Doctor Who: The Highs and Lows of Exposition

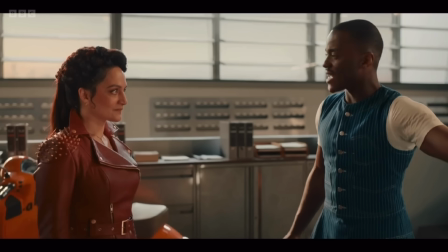745s
I have been to drama school, I teach acting, this is rule 1. Don't stand in a fucking line.
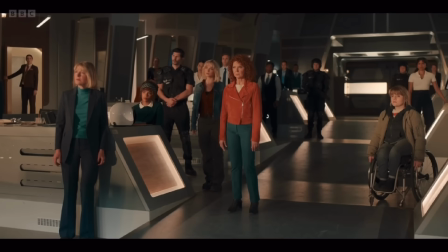750s
There's no depth, there's no shadows, it's all just blank and plain and soulless. Look at Bonnie Langford, bless her, she don't know what to do.
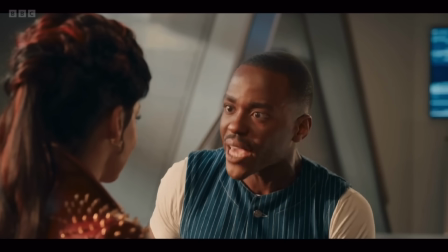756s
Though for me, the worst part of the scene actually happens before the Rani even turns up. We get this line of dialogue.
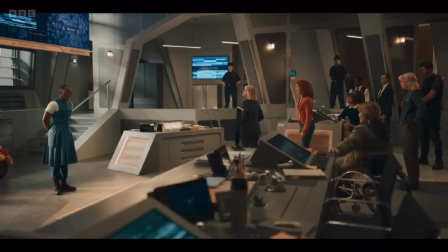762s Mel, I am sorry. It is the Rani. She's still alive.
This tells us pretty clearly that Mel has met the Rani before.
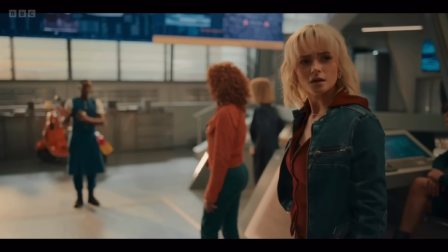769s
And as we know she once travelled with the Doctor, we can guess that that's probably when she met her. So what we don't need is this line.
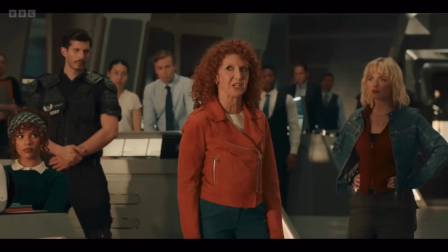776s I fought the Rani when I travelled with the Doctor all those years ago.
This just isn't needed. We know.
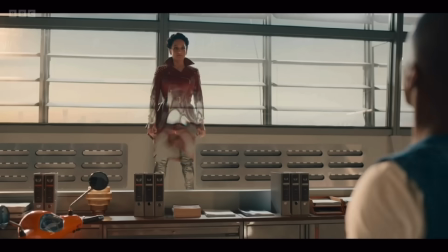781s
Mel saying she's still alive told us this information. Also, just listen to the line again.
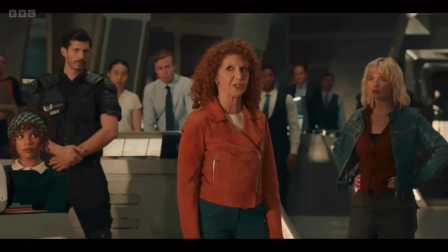786s I fought the Rani when I travelled with the Doctor all those years ago.
That's clunky. You can hear it.
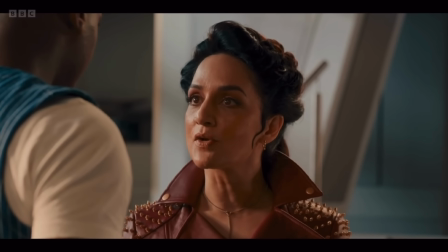791s
You can hear it doesn't sound right. And if you can't, just try saying it out loud. There's too many words.
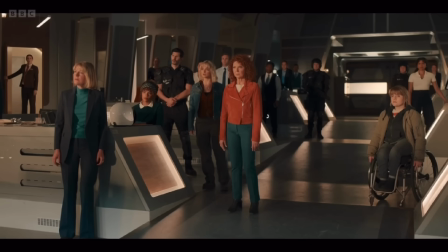796s
It's too on the nose. It doesn't sound how someone would normally speak. And then we get this bit of dialogue.
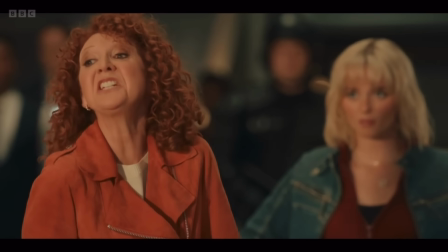802s She's ruthless. Worse than ruthless, she's indifferent. The whole universe is just an experiment to her.
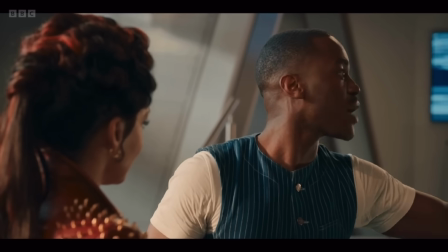808s
Why is she saying this? Like, it's obviously there to try and give us, the audience, a bit more information, but why is Mel saying this?
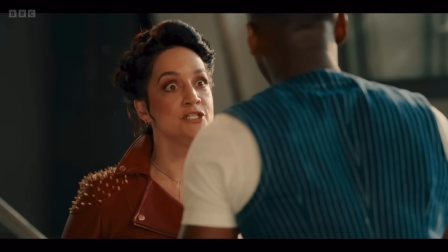815s
What's fueling the speech? It doesn't sound like she's scared, it's too technical. Angry? Maybe, but not really.
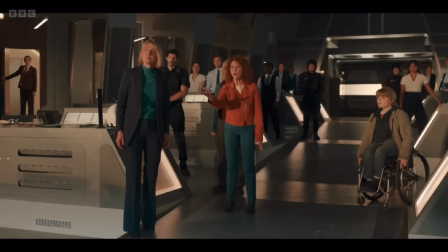821s
I don't know what fuels this moment, it feels too static, both in terms of writing and directing.
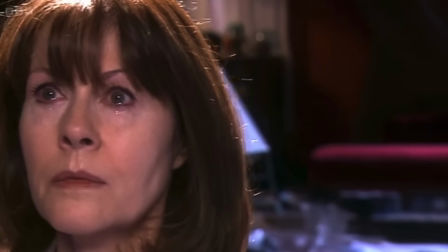825s
Take this scene from The Stolen Earth, for example. Sarah Jane hears the Dalek's message. She begins to cry and shake.
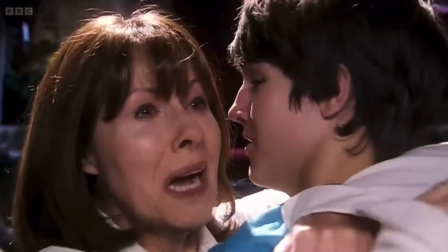831s
And through this one little moment, we're told two incredibly important things. She's met the Daleks before, and they terrify her.
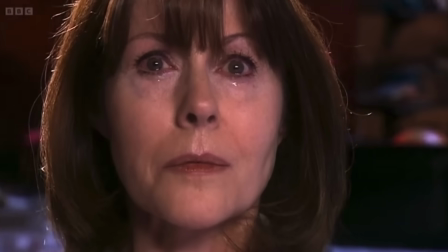838s
And then, this line.
There's nothing I can do.
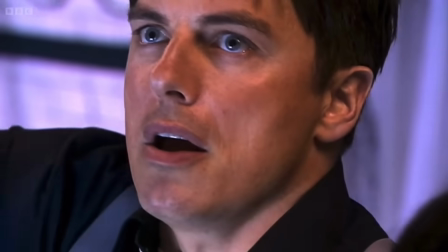841s
This tells us that Jack is scared, but also that the Daleks are ruthless, unstoppable killing machines.
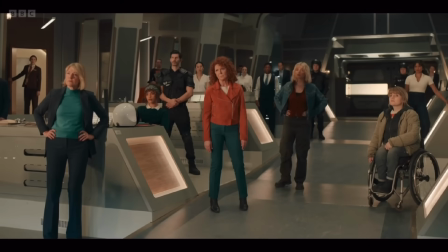847s
He doesn't need to tell us that though, because he already has, in one simple line. If Mel had walked off, perhaps into the corner or into the bathroom, and just took a moment to herself,
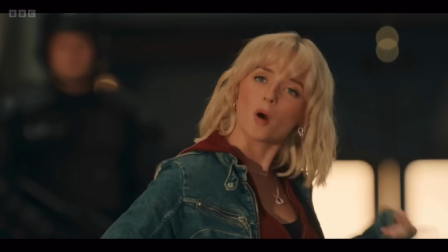855s
perhaps a little cry or really has to fight to hold herself together, this would actually tell us so much more.
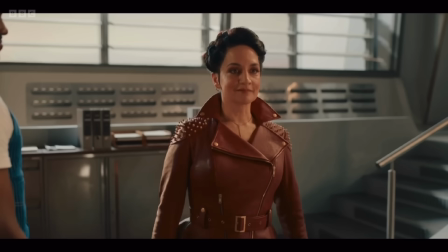860s
One, we would know that Mel is scared, something we haven't seen from her in the new era, but also it would tell us all we need to know about the Rani.
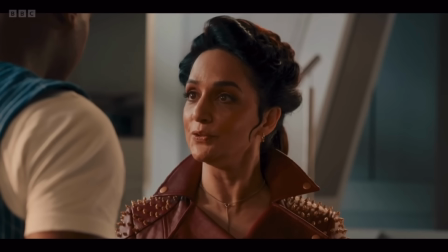866s
Seeing someone visibly shaken just by her name alone gives the villain so much more power.
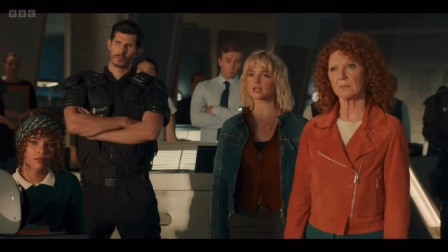871s
For all the faults of the Reality War, I think this scene is one of the worst, due to it basically stopping the episode in its track.
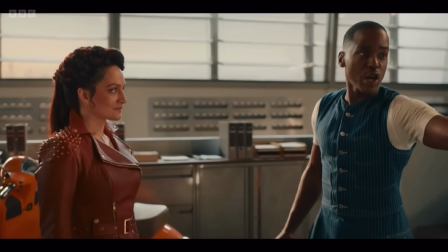876s
It looks boring in terms of its blocking, and it sounds boring because it's basically just an info dump.
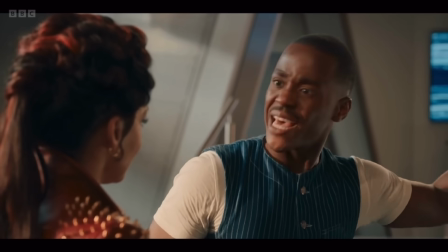881s
Talking of info dumps,
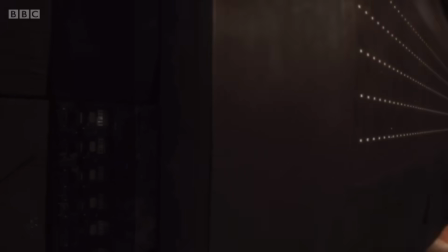885s
This one should not work.
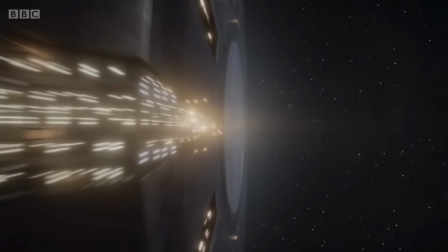888s
It goes against nearly every bit of advice a writer has ever heard, and yet it's honestly a pretty perfect example of how to write exposition that means something.
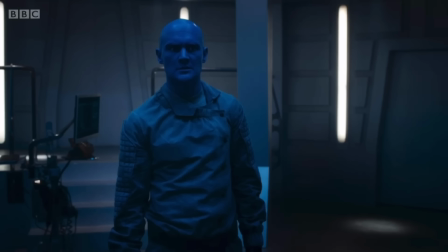896s
In the series 10 episode World Enough and Time, the Doctor spends most of his screen time standing around explaining the rules of the spaceship,
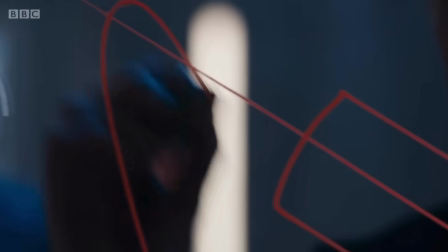902s
and in doing so, basically explaining the concept of the episode. The Doctor starts explaining on page 23 and doesn't stop explaining until page 48.
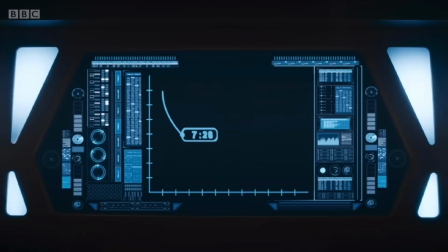911s
That's fucking madness. Over 20 pages between the start of the exposition to the end of it.
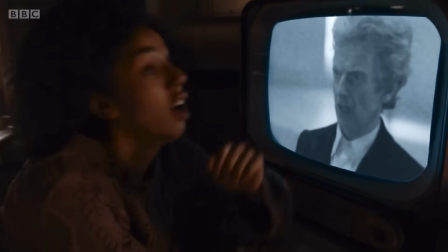916s
That's nuts. This should not work. However, it does work because of two reasons.
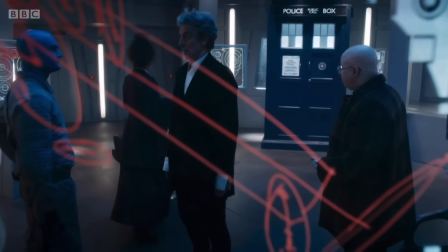921s
One, it's broken up. Instead of giving us all the information in one long scene, we cut back and forth between the Doctor at the top of the ship and Bill at the bottom.
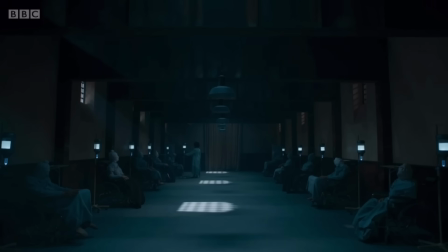927s
This just breaks it up and allows the pacing to feel a lot quicker. But two, and probably most important, is that the exposition actually has consequences.
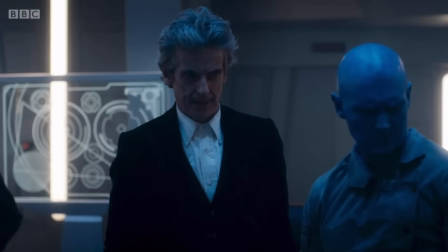936s
The Doctor standing around chatting actually affects the plot moving forward. The longer the Doctor explains, the longer Bill has to wait.
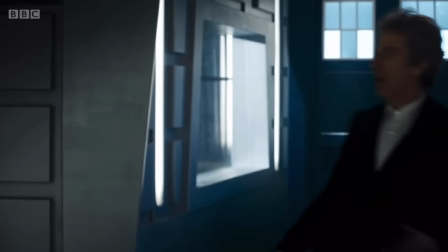943s
She has to watch him on a shitty little monitor as her life becomes more and more dangerous. It uses the Doctor explaining information as a way to create suspense and tension.
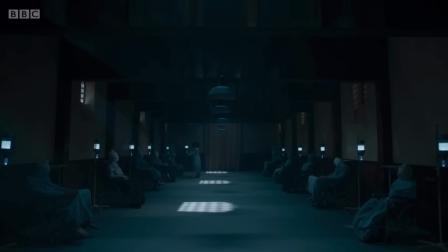952s
Therefore, this makes these scenes feel more urgent and gripping than the usual info dump. To put it simply, exposition kills Bill.
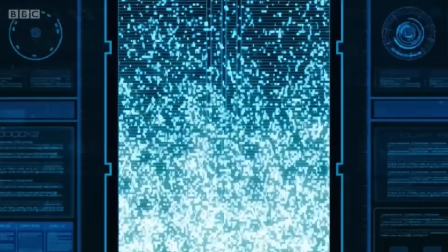958s
It's also a great little bit of character building as well. In these scenes, the Doctor is being clever. He's enjoying the fact that he's the one who understands it all and he's the one who gets to explain it to others.
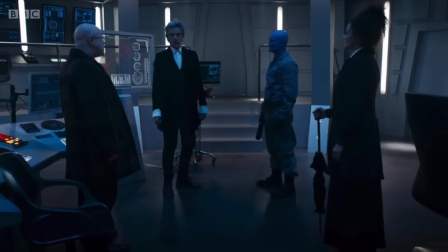967s
He knows Bill is waiting, he knows it will be for years, and yet he still has to be the cleverest person in the room.
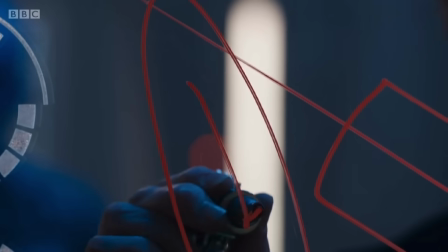973s
Exposition as plot. That is bloody clever. If you're a writer and you've been told that exposition is bad, I beg you to ignore whoever told you that because they're probably an idiot.
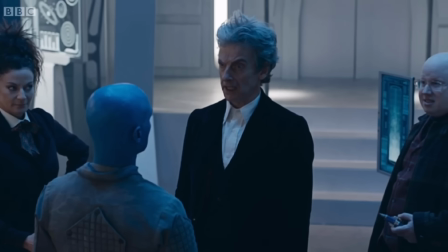981s
Exposition is just one tool a writer can use. A script with absolutely no exposition would more than likely be utter shite, because information is important.
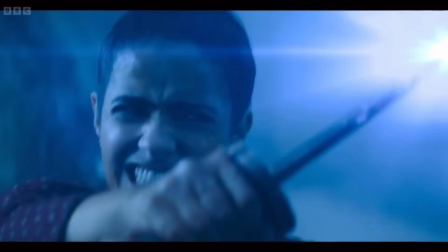989s
But like any tool, it's how you use it.